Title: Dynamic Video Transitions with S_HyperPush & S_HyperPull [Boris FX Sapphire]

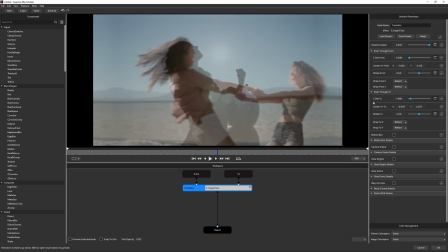And the Z distance too, I'm going to push this one in a positive direction. So I'm going to make this greater than 1. So that we carry on a nice bit of movement, and the Z distance from, I'm going to make this less than 1.
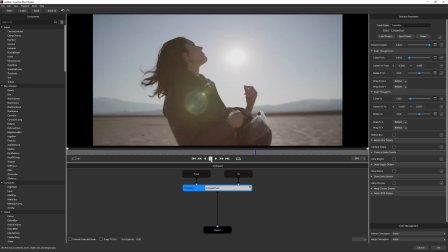So we not only match these shots together, but we also start to match the pacing of the shots as we move through.
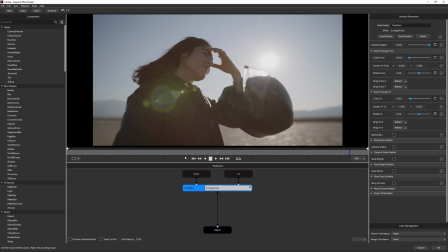So we've got a nice push.
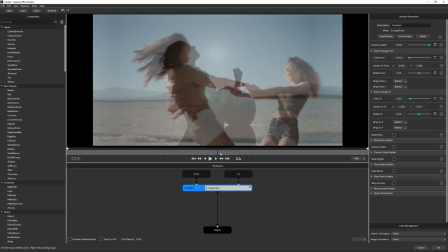Followed by an almost match cut.
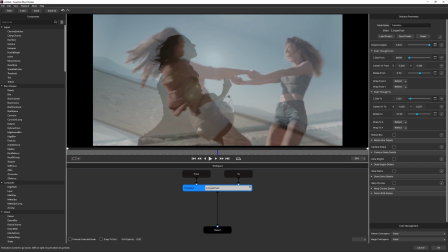And I can even do things like changing up the rotation as well, just to get that matching in.
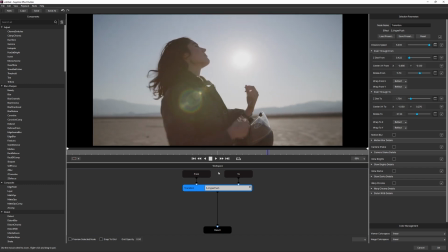I don't need to make this 100% perfect, because as the movement goes through, this is going to hide the cut point very nicely for us.
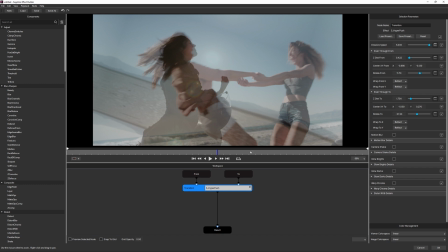So let's stop that for a second, come back into my cut point, And the last thing I'm going to do is just add a little bit of motion blur.
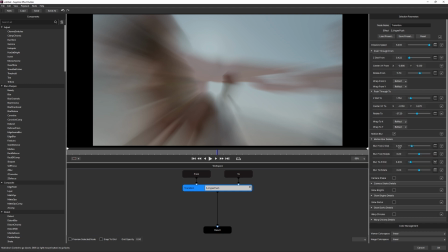So if I turn motion blur back on, like the defaults that we had from our old preset were a bit high.
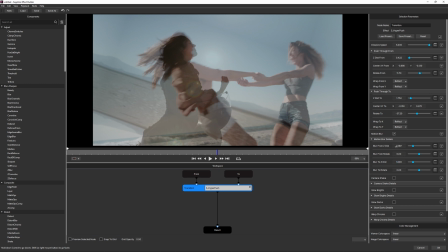So we'll reset those actually to 1 and 1. And I'm just going to push these a little bit down. So maybe 0.05 down. So just a really small amount.
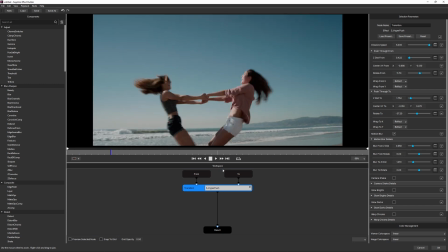And that should be enough to give us that sense of movement as we cut through.
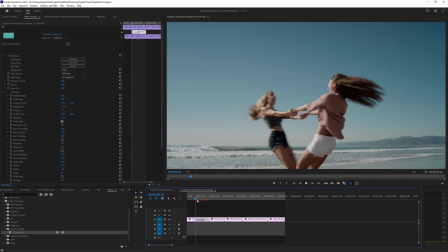Yeah, I think that works quite nicely. So I'm going to hit OK on that. And back in our host, our default transition length is probably a little bit too long there.
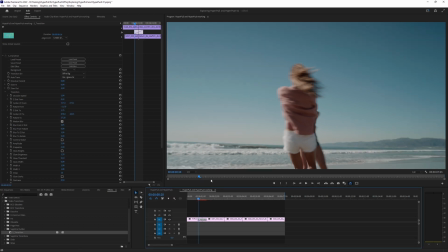So I'm going to take that to maybe, let's take that to 16 frames. That's quite nice.
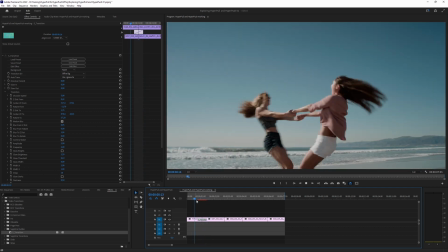And this is sort of doing a linear move almost between the two.
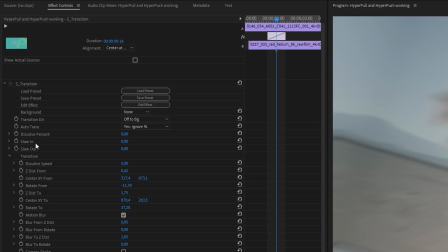So one of the last things that we can do is change that up by changing the slow in and slow out.
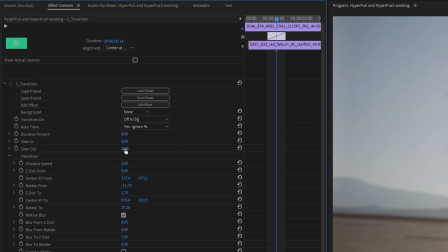So I'm just going to take my slow out to 1.
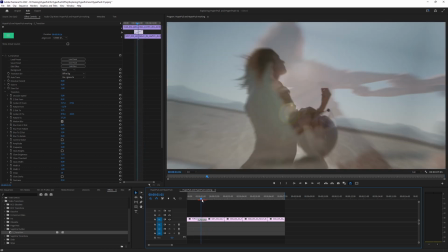And that means that we're going to hit that out point just a little bit faster on the other end.
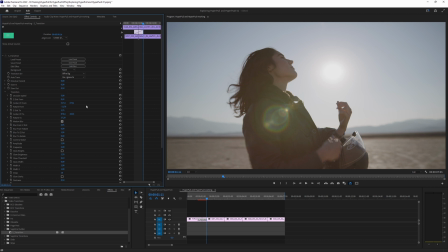So maybe not take that to 1, maybe I take that to 0.5. Take it halfway through.
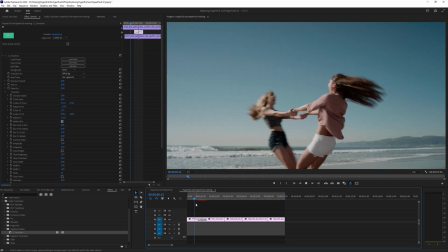And let's play that through. Yeah. I like that. So it's not linear anymore. We've got a little bit of a acceleration curve on it.
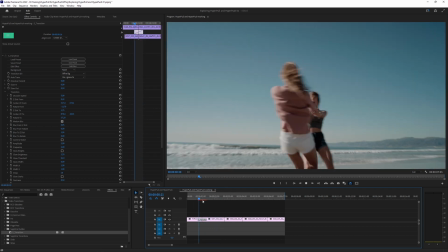So that's a straightforward way that we can get a more interesting match cut. But there's obviously other things we can do as well.
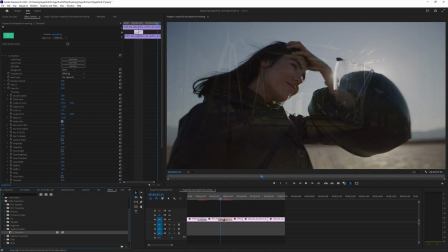Let's come to our second cut point. I'll make sure we're working in S transition again.
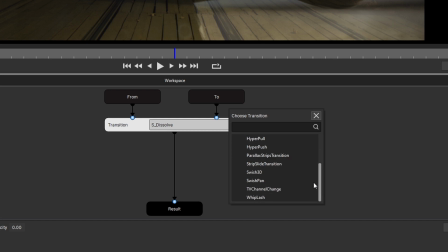And we'll change our transition type to, we'll keep it on hyper push one more time.
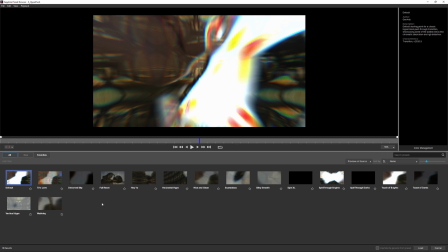And this time I'm going to load up a preset and it's going to be my full reset preset.
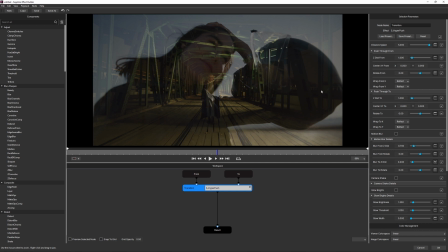Full reset preset. Love it. I'm going to put my spin on a dip to black.
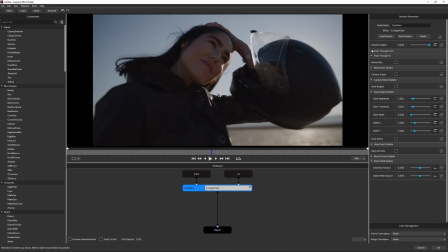I'm going to come a frame before the middle. And we'll close up all of the parameters we're not using. And I want to turn on glow darks. And this is a slightly underused effect in my opinion. Because whereas we have glow brights, which works like a traditional glow,
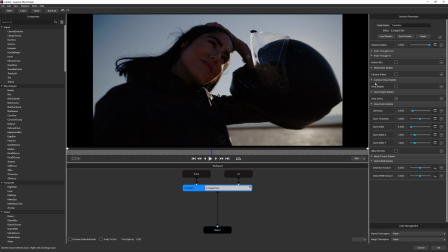taking the brightest parts of the image and making them brighter, glow dark sort of does the opposite. So we've got a threshold, and that tells us where we're going to be starting to glow from. So the lower we have this, the more closer we are aligned to the shadows.
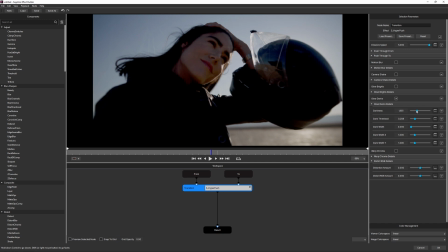We have a darkness, which is how dark these areas are going to be.
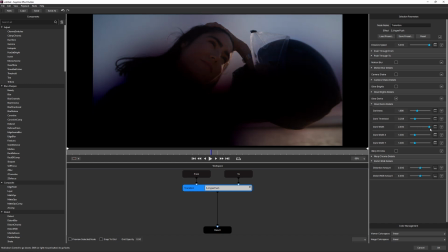And we have our dark width. So that controls how wide that dark glow is. And on the slider, we just take it to between 0 and 2.
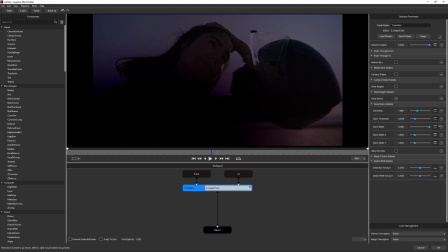But by scrubbing the number and holding down shift as well to make that number go faster, I can get that well beyond 2.
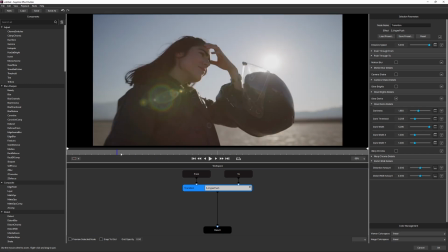So if we play that back now,